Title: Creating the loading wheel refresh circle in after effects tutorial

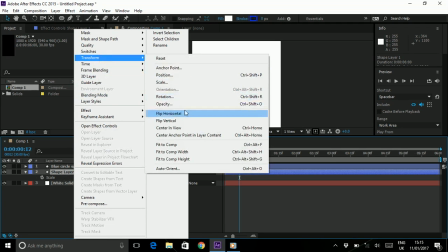(11:30)
So if we click our layer go to transform and nope it's not transform sorry
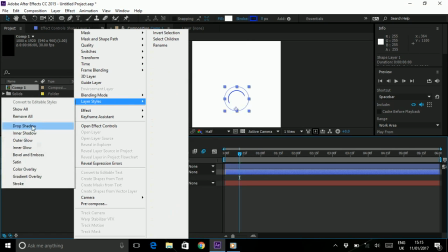(11:35)
even less styles and find drop shadow drop
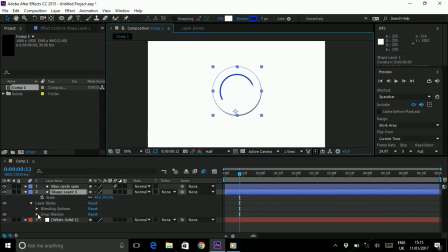(11:43)
shadow now here all our drop shadow options there's lots of them as you can see we're gonna want to set them degree to 90 so it's looking right down underneath it as you can see we've got like this present shape increase
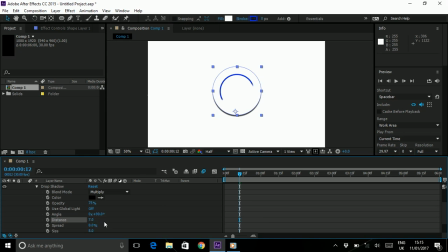(11:59)
our distance just a little bit nine is pretty good actually and a spread is going to soften the whole thing what do you know so softening down a little bit and same with our size you see what that's doing the more we increase it
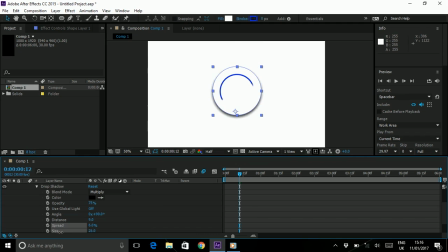(12:18)
if we have none it looks like a hard shape but we want that sort of soft light cool happy with that and I'm going to bring my opacity out to about 35-40 ish for it looks decent
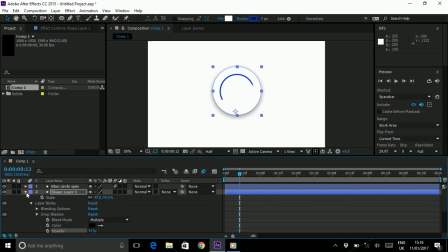(12:37)
and yeah I am happy with that I'm going to get my blue circle to parent my shape so it's going to follow my shape around but anyway let's see what that looks like yes looking pretty nice already.
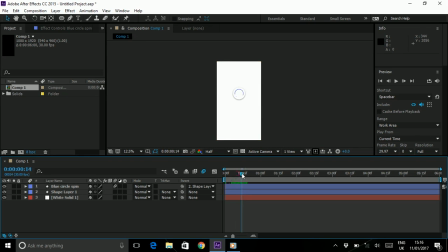(12:57)
And we're just going to complete the animation process by going on to our shape, going to our drop-down, find position and bring
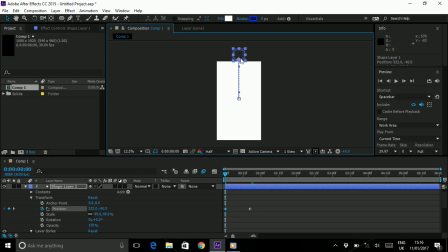(13:13)
this up to the top if you... you know actually what I should discuss is let me delete this for a second. Because we know that this width is 1080 we know that half of 1080 is 540 because we're human calculators and that will fit
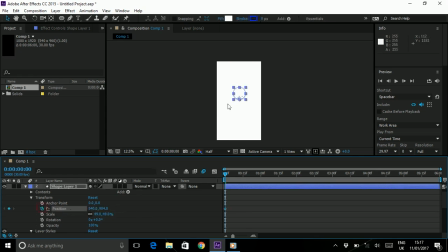(13:33)
right in the middle so do that first then drag your position when start of screen if you hold shift when you're moving up and down it should it'll stick set up place start of screen after about a second we want it to be on screen we'll
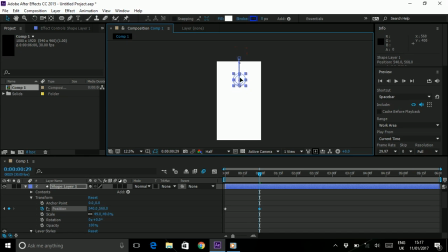(13:51)
select our end point let's about here.
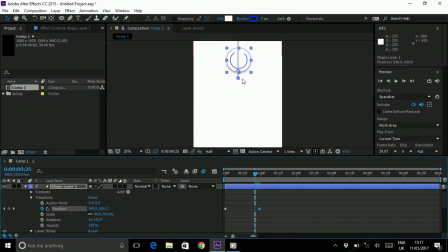(13:58)
Go back a couple of frames because what I like to do is add the spring. So I'm going to go back a few frames and pull it down below and what that does is it creates that spring effect. Nice.
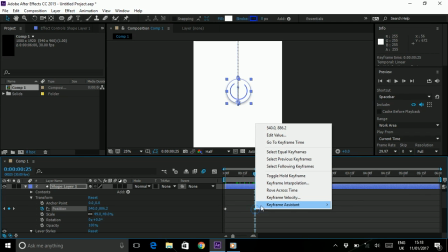(14:18)
I'm going to press, if I right click this and say keyframe assistant, put some easing on there.
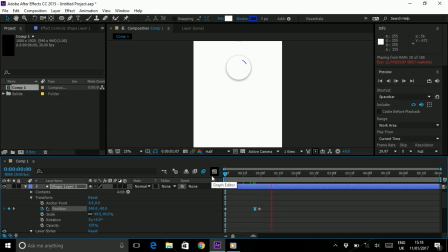(14:25)
It makes it, it should make it a bit more bouncy now between the keyframes yeah nice cool we're not done there though because what we want to do is Google also apply a small opacity
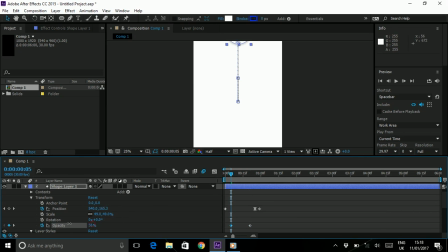(14:43)
fading so gonna drop it out about 40% ish the percent give or take
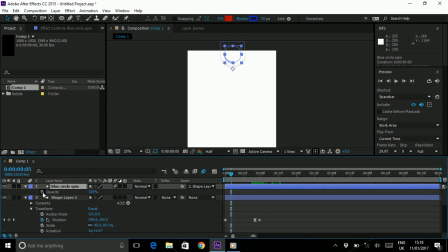(14:53)
and annoyingly I will need to do the same on this as well find
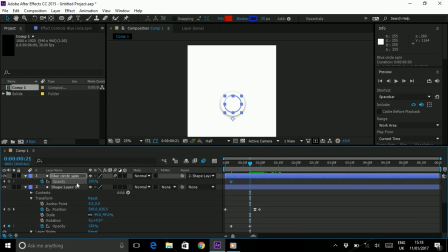(15:02)
the same points you'd be 100% here and here you'd be about 40% let's see how that looks cool
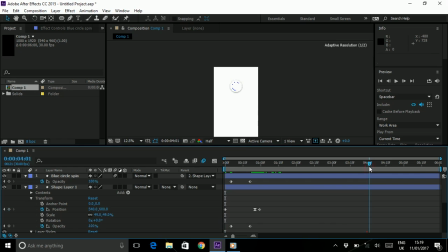(15:19)
learning learning pulling your emails about this point we found some so
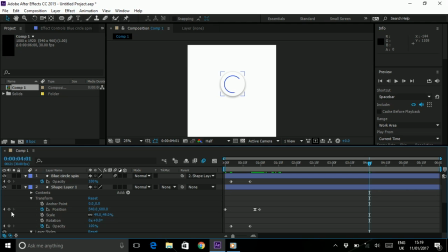(15:25)
what we're gonna do at this point is add some that's a In fact, we don't need to affect our position at this point.